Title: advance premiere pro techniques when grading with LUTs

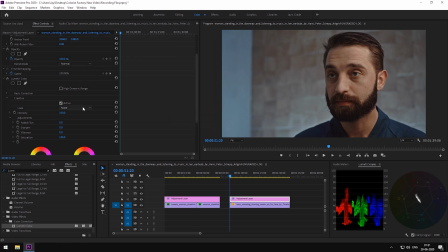For that, we're going to choose a dusk LUT. Glass LUT. And right from the beginning, we can see the kind of distraction caused by the background.
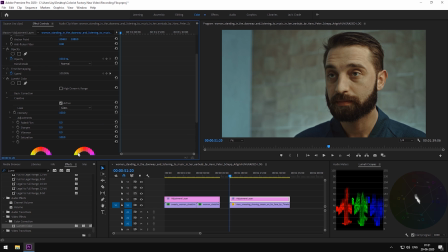It's almost just as lit as our subject. Let's tone down the saturation and call this panel LUT. We are going to follow a similar procedure, dropping another Lumetri panel on our main footage, renaming it as before.
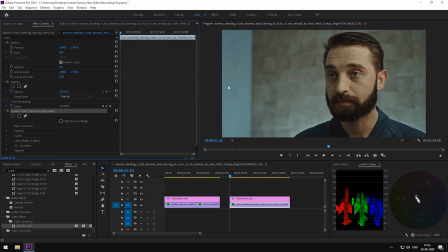Contrast and saturation. Tweak some brightness from curves.
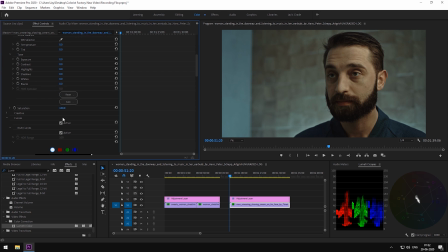And let's pump up the saturation. As mentioned before, the background is too much lit, especially that adjacent wall. We need the focus of light to be on our actor here. To fix this, drop another Lumetri panel.
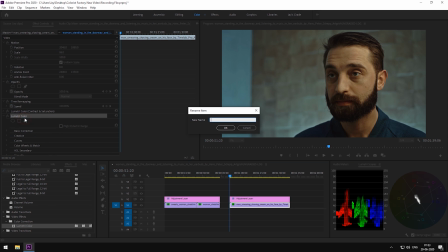Let's call this Fix Video Look. Come on, this one's fine. Let's hit the elliptical mask, elongate it, and place it right on his face.
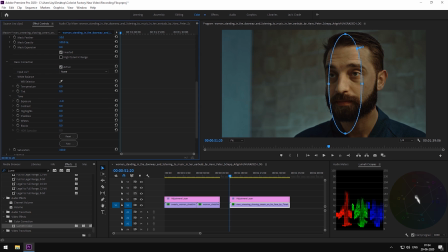Check inverted. Tone down some exposure. Actually, no, let's just highlight first. Pull it down. We'll be needing to adjust the mask with his face orientation.
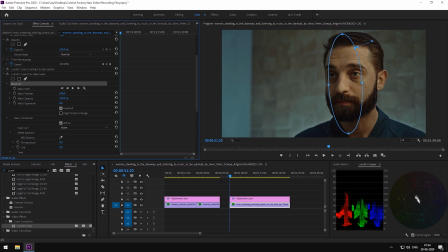Increase the feathering so that we can have a nice fall off. Now, check out the before after. Nice. Let's adjust the mask a little more so that it looks as if the light is coming on his face from above, naturally.
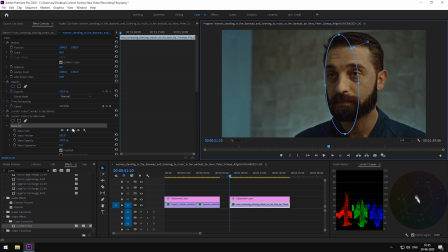Hit the play button for tracking. Nicely done. Now at last, we need to retain that skin color.
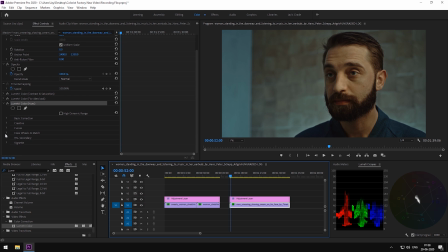Dropping another lumetric panel, renaming it as Hues, Curves, RGB, Hue versus Hue. Let's turn off the adjustment layer so that we can pick our skin color. Turn adjustment back on. Punch up the reds.
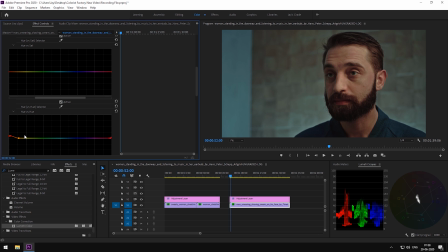We are beginning to get that sweet blood flow skin color. Slightly too red? In hue versus saturation, let's lock the corresponding red hue and desaturate the reds.
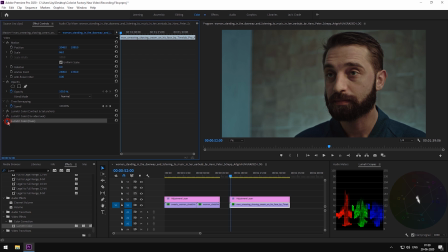Checking out before, after. It's amazing how subtle changes can make a lot of difference.
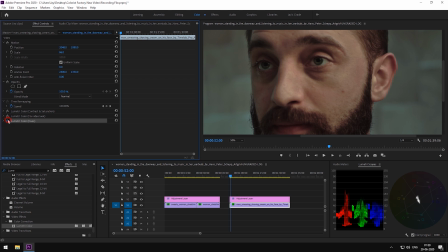From his skin being weirdly yellow, we have retained the warm skin tone without compromising the effects of our applied LUT.
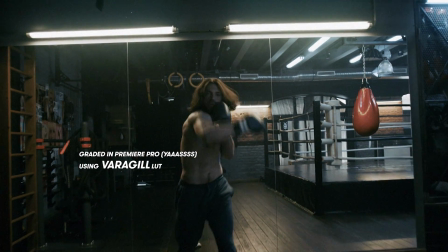Unfortunately, today LUTs are being subjected to wrong and poor marketing schemes, and we can't help but offer you a perspective on it.
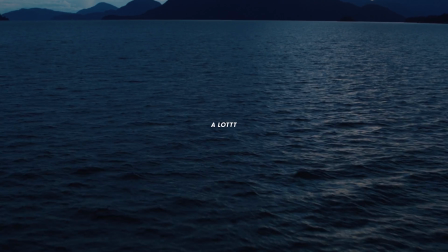There is a lot to be taken into consideration before you set your mind on buying one.
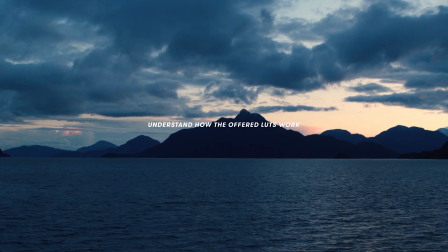Make sure to read what they are actually offering. Are they offering any logical explanation on the understanding of their LUTs?
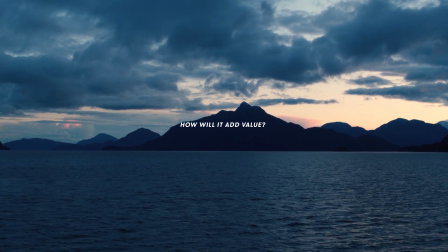Or how is it going to add value to your projects? Or how is it going to fit right into your existing grading pipeline?
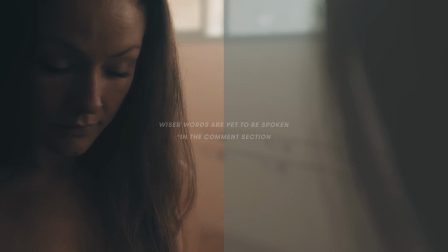Remember, LUT is not where the grading ends, it's where it begins.
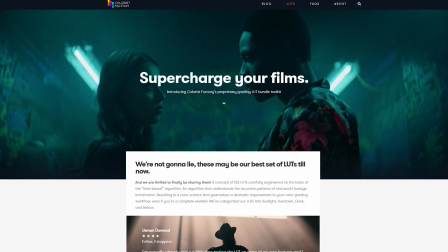Speaking of where it begins, you may want to check out our time-based LUTs.
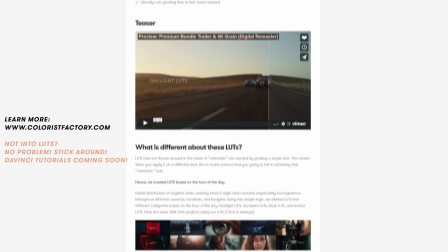It gets you started real fast, and since these are time-based algorithms, it dramatically saves you a ton of time.
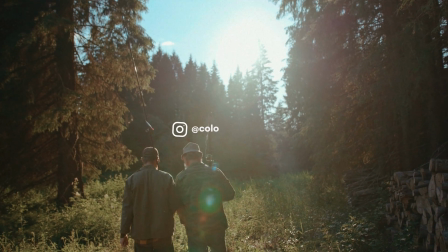So, that was it for this video. Make sure to follow us on Instagram at Colorist Foundry.
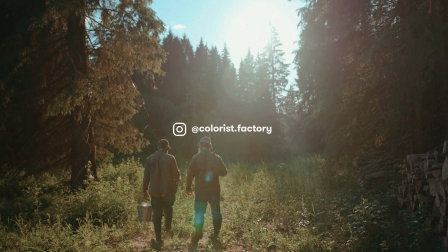Comment down below if you have any queries regarding this video. Turn on the bell icon if you haven't already.
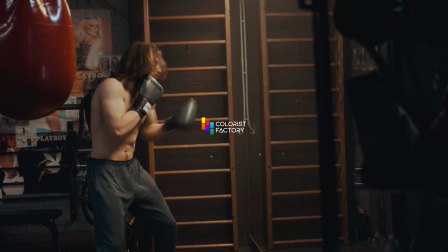See you soon, and stay safe.